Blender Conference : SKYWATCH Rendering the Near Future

And I basically had this idea for a spinning camera move that swoops through walls
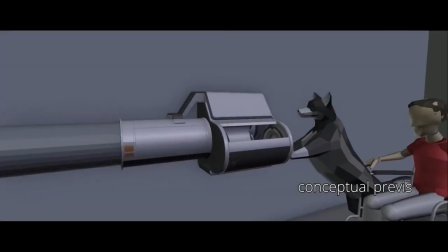to show four separate vignettes of customers basically receiving an order at their next portal appliances.
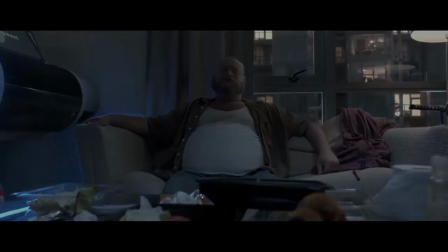And I was really excited to do this. Wasn't exactly sure if we could technically pull it off, but once we decided that this is what we were going to go for,
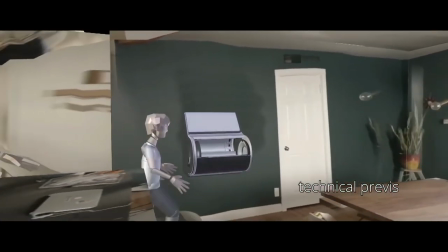we kind of got into our locations, which were all just borrowed from friends. And I took some measurements.
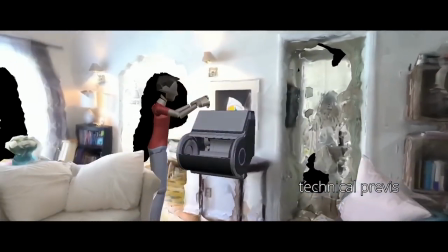In this case, I did a 3D scan, and I did a technical previs pass.
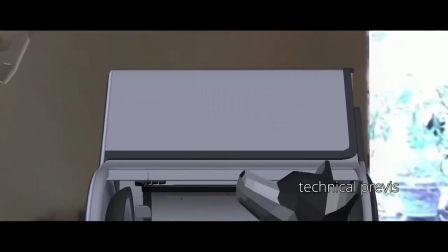Because of the voiceover and the timing, the specificity of that camera move,
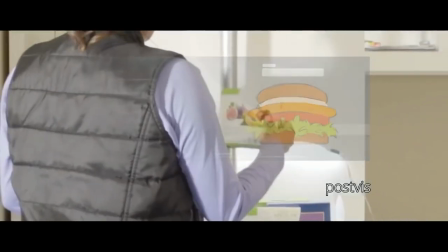it ended up being crucial to do this process to really work out that dose blocking and staging.
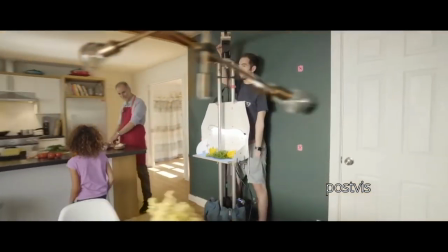As you'll see, we have a guy in the middle of frame operating the camera for a couple of these vignettes.
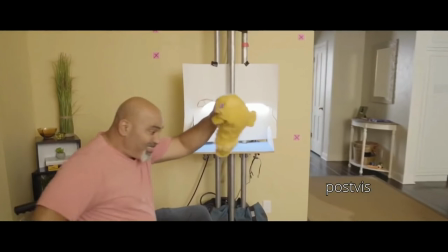And this is what we worked with for the visual effects. We had to paint them out completely and replace them with the CG assets. So this is the final version of the commercial.
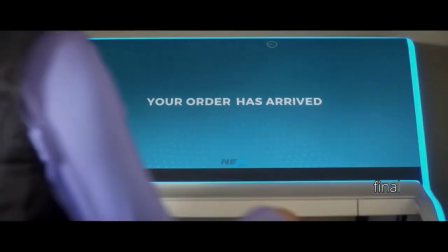Enjoy your order. Whether you're stocking up
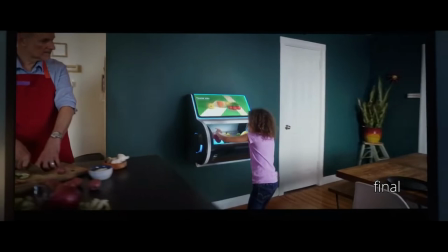or eating in. We'll do it together.
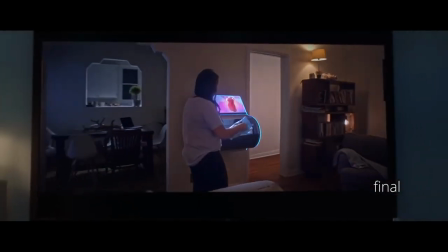Heading out. I'll meet you guys there.
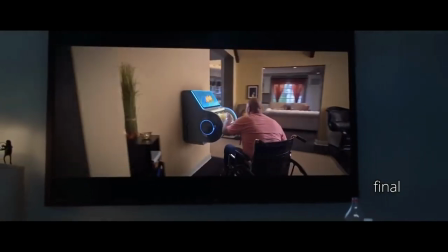Or feeding a friend.
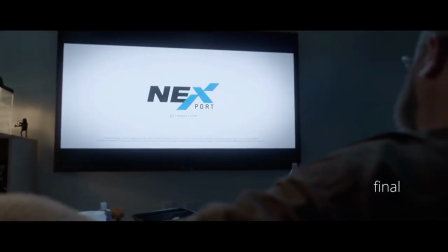Nexport delivers.
All right.
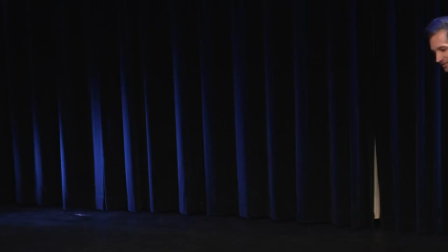right. So one of the most fun parts of this project was the development of all these assets that we had to create in this world. And so the idea was there was a system where drones would deliver shipping pods.
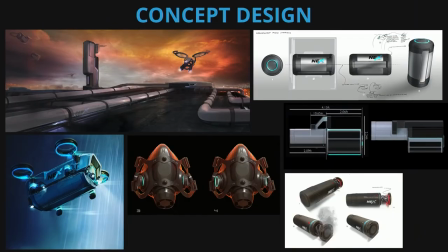They would drop the shipping pods into distributors. Distributors would distribute them into tubes, and from there they would be delivered into people's homes.
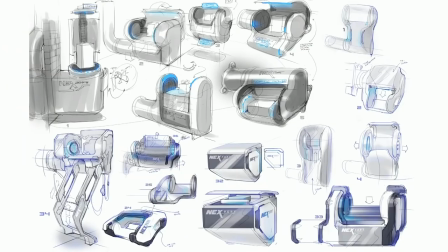And in those homes, we had appliances called the portal. And what you're looking at here are some early concepts, sketches of what those portals could look like. And all of these designs were done by our concept designer, Matt Bell.
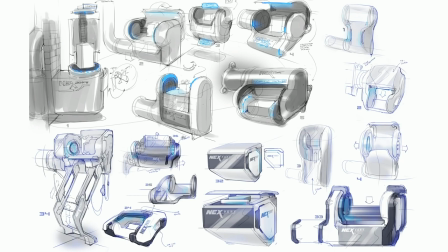And it was a pretty extensive process for us to work out what those should be.
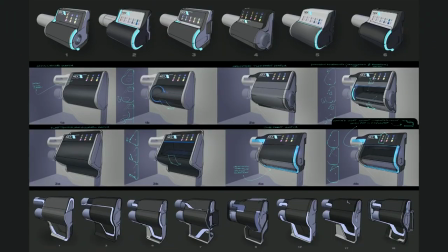So this portal had to basically be able to receive this pod, open it up. It had to have a UI interface, and it had to have some way of presenting, you know, the order that you'd be receiving.
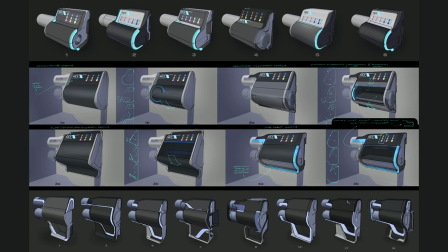So from those sketches, we would then go into a more kind of refined development phase where, you know, we did some rough models for that. And actually here what you're seeing in the top row is pretty close to what we ended up with.
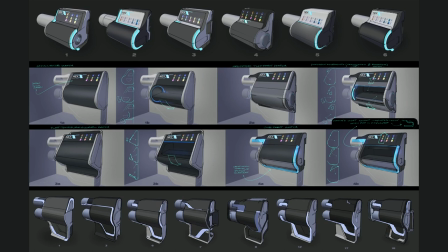So that was, for all our major assets, that was a pretty significant step of the process.
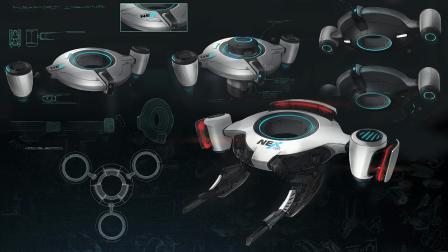And then the same thing had to happen for the drone, which was probably it was the most important asset of the movie. And so the drone, again, it had to fulfill a number of purposes. It had to be able to pick up pods and deliver them.
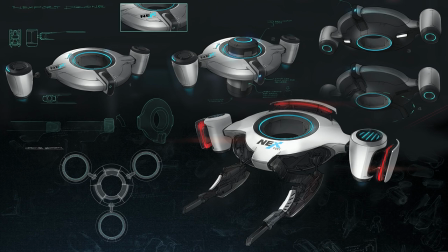It also had to be able to unfurl guns because it turns into kind of the villain or the nemesis further on in the story. And we had to approach the whole thing also with the mindset of being, this Nexport corporation, and think about how this drone would have to be mass manufactured, what materials would be used, et cetera.
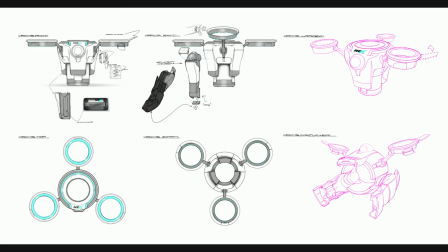And so what you're looking at here is the kind of final design of the drone that we landed on. And this was kind of like our blueprint that we handed off to our modeler, Jonas, who is here in the crowd with us. Hey, Jonas.